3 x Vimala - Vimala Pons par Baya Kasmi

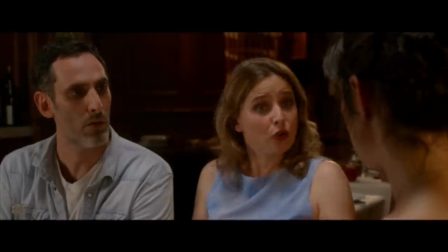La localisation... À l'angle de la rue Saint-Denis. Rue Saint-Denis ? Ah ben ça, c'est super, parce que là, on sait que c'est là.
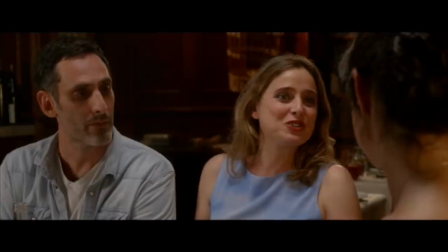C'est comme quand tu vas aux galeries Lafayette, Tu sais que les choses sont là, et si tu cherches un boulon, tu vas au sous-sol du...
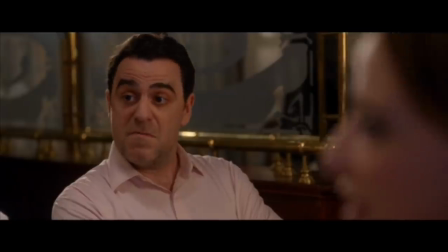Et là, si tu veux, tu sais que c'est là. Ah ouais ? C'est bien. Et j'imagine qu'on ne vient pas prostitué comme ça.
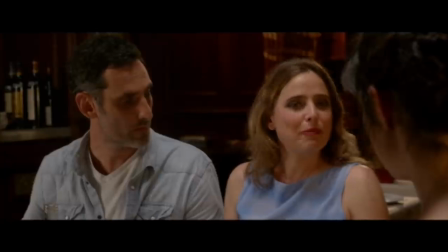C'est-à-dire ? Je sais pas, j'y connais rien, mais j'ai entendu dire par exemple que la majorité des prostituées ont été violées dans leur enfance.
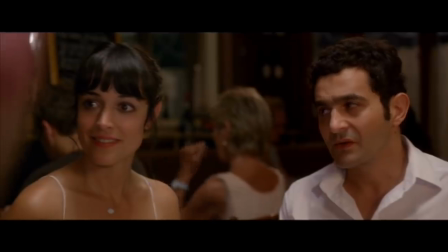C'est vrai ? Juste. Juste. C'est vrai. C'est vrai ? Ah oui, ben tu connais ça, toi, oui. C'est vrai, c'est vrai. C'est vrai, c'est un psychologue. C'est pas un gros cliché, quand même.
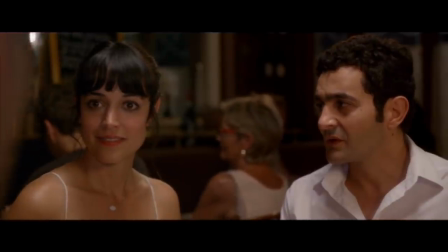Non, non, non, c'est pas du tout. C'est un principe très classique d'identification de l'agresseur, c'est très connu ça.
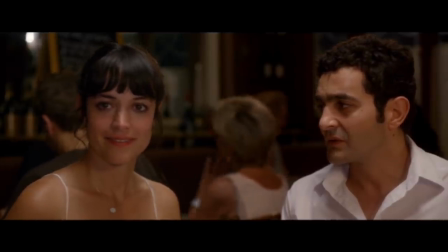Ah d'accord. Tu étais victime d'un choc traumatique très jeune, et à un moment ou à un autre tu décides de soit le tarir en toi, au fond de toi, mais c'est le mauvais choix forcément,
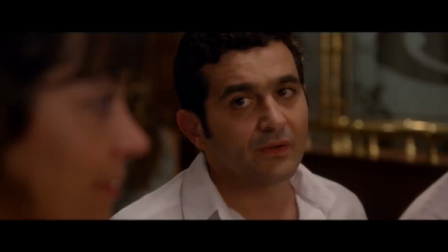puisqu'à un moment ça ressort soit dans une dépression radicale, soit dans un passage-là.
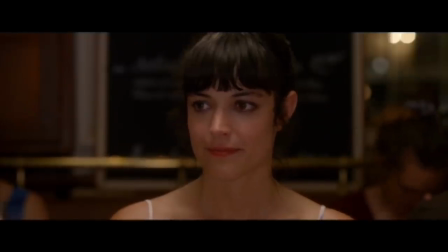Je vois pas le rapport, excuse-moi, j'explique-moi le rapport entre une môme qui va se faire violer et une prostituée. Moi je pense qu'il peut y avoir un rapport, j'ai pas dit qu'il y a tout le temps un rapport, c'est pas pareil. Il peut y avoir un rapport. Il y a des études et des machins.
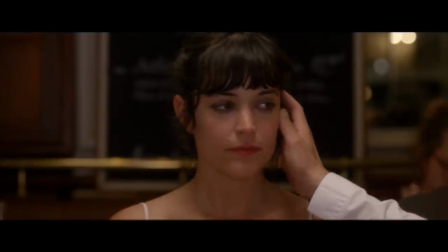Ce qu'elle donne de pureté, de simplicité, de sincérité, de politesse aussi de quelqu'un qui ne veut pas raconter, qui ne veut pas gêner l'autre en fait, je trouve ça hyper Et finalement, du coup, je pense qu'on sait toutes les deux que ça, on a envie de le travailler ensemble. Ce mélange entre un personnage qui est d'une force absolue et qui peut se briser comme une brindille.
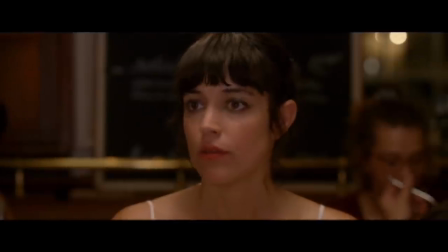Excuse-nous, pour la dernière fois, on était à Cran, vu les circonstances, avec cette sorte de cendrée. Bien sûr, je comprends.
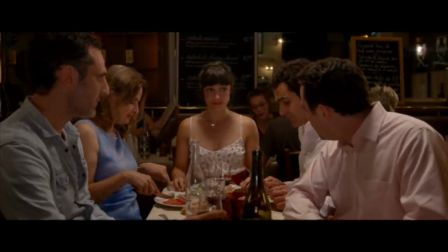En plus, c'est moi qui m'excuse. Non, non.
D'abord, c'est une vraie scène de groupe. Et Vimala, elle a le plaisir du groupe et de la bande.
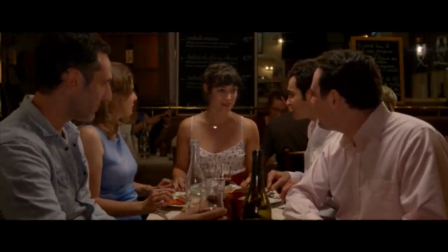Ce n'est pas une actrice perso.
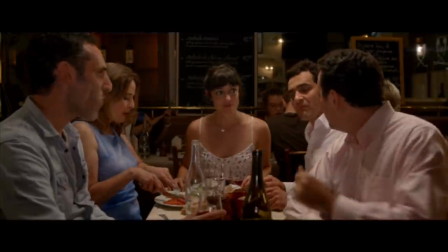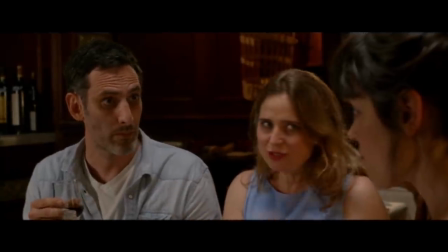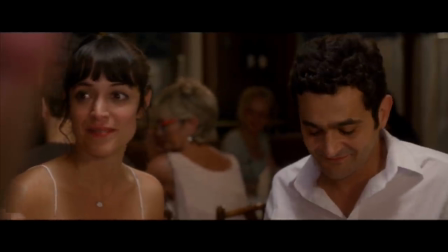Je voulais la mettre au centre de cette scène, elle est au centre dans l'image, elle est en réaction,
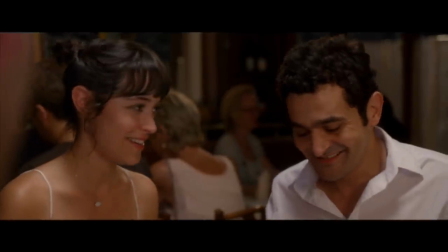elle libère la puissance comique des autres avec des petites choses.
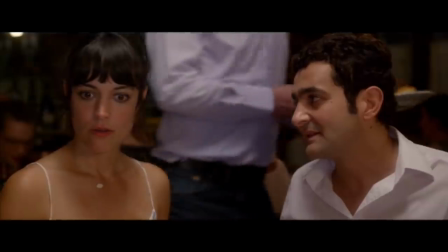C'est des petits regards, Euh... et ben...
Oui, voilà, c'est ça.
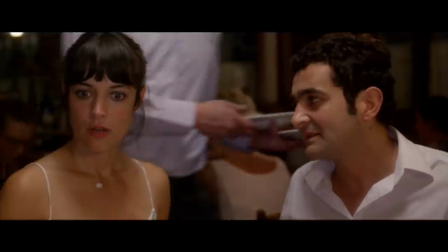Bravo !
Ça, ça m'émeut vachement parce que c'est pas grand-chose, c'est très généreux et ça marche hyper bien.
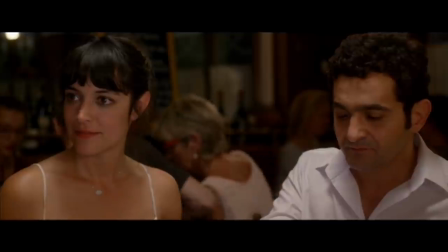Et j'imagine qu'on ne vient pas prostituées comme ça ? C'est-à-dire ? Je sais pas, j'y vois rien, mais j'ai entendu dire, par exemple, que la majorité des prostituées ont été violées dans leur enfance, c'est vrai ?
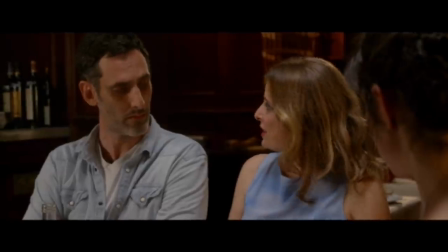Juste, juste. C'est vrai. C'est vrai ? Ah oui, ben tu connais ça, toi ?
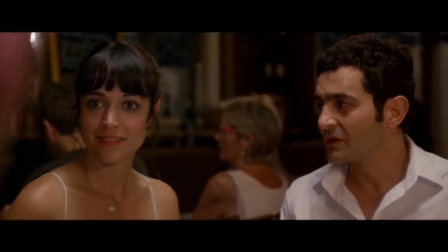Et évidemment, moi, ce qui m'émeut, c'est les passages émotionnels entre une situation de comédie et un moment où tout d'un coup je vois dans son visage qu'elle a reçu ce choc, qu'il se passe plein de choses et qu'elle dit rien.
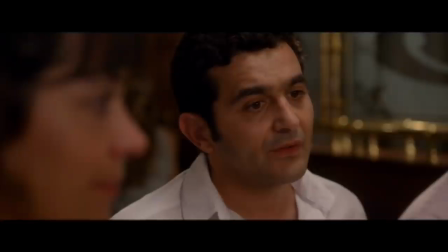C'est pas une scène très physique mais il y a dedans comme un numéro d'équilibriste émotionnel.
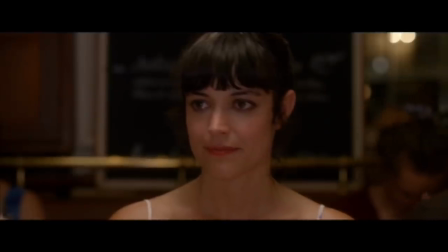Je vois pas le rapport, excuse-moi, j'explique moi le rapport entre une môme qui va se faire violer et une prostituée. Moi je pense qu'il peut y avoir un rapport, j'ai pas dit qu'il y a tout le temps un rapport, c'est pas pareil. Il peut y avoir un rapport. Il y a des études et des machins.
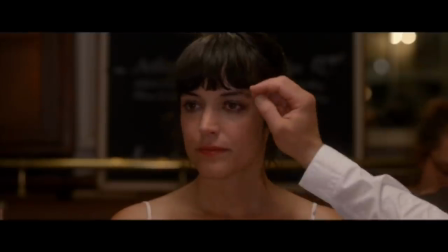Ce plan où Laurent lui caresse les cheveux comme ça, j'aurais voulu que ça dure des heures,
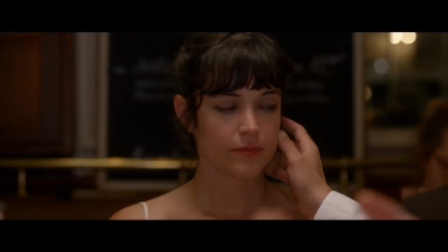parce que pour moi, c'est Vimala, elle est là toute entière, elle est juste là, elle ne fait rien et il y a dix mille émotions dans son visage.
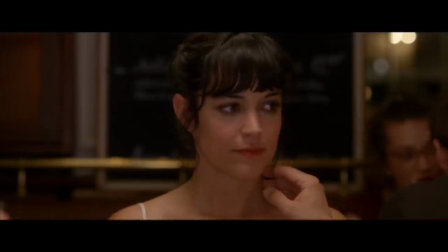Je ne savais pas, je ne connaissais rien au cinéma, je rêvais de faire du cinéma, mais j'étais scénariste. J'ai compris la dimension de l'acteur. Je pense que c'est par Vimala que j'aime les acteurs profondément, parce que je ne savais pas si j'aimerais les acteurs. Je ne savais pas si je serais à l'aise. Quand j'ai vu Vimala, je suis vraiment tombée amoureuse.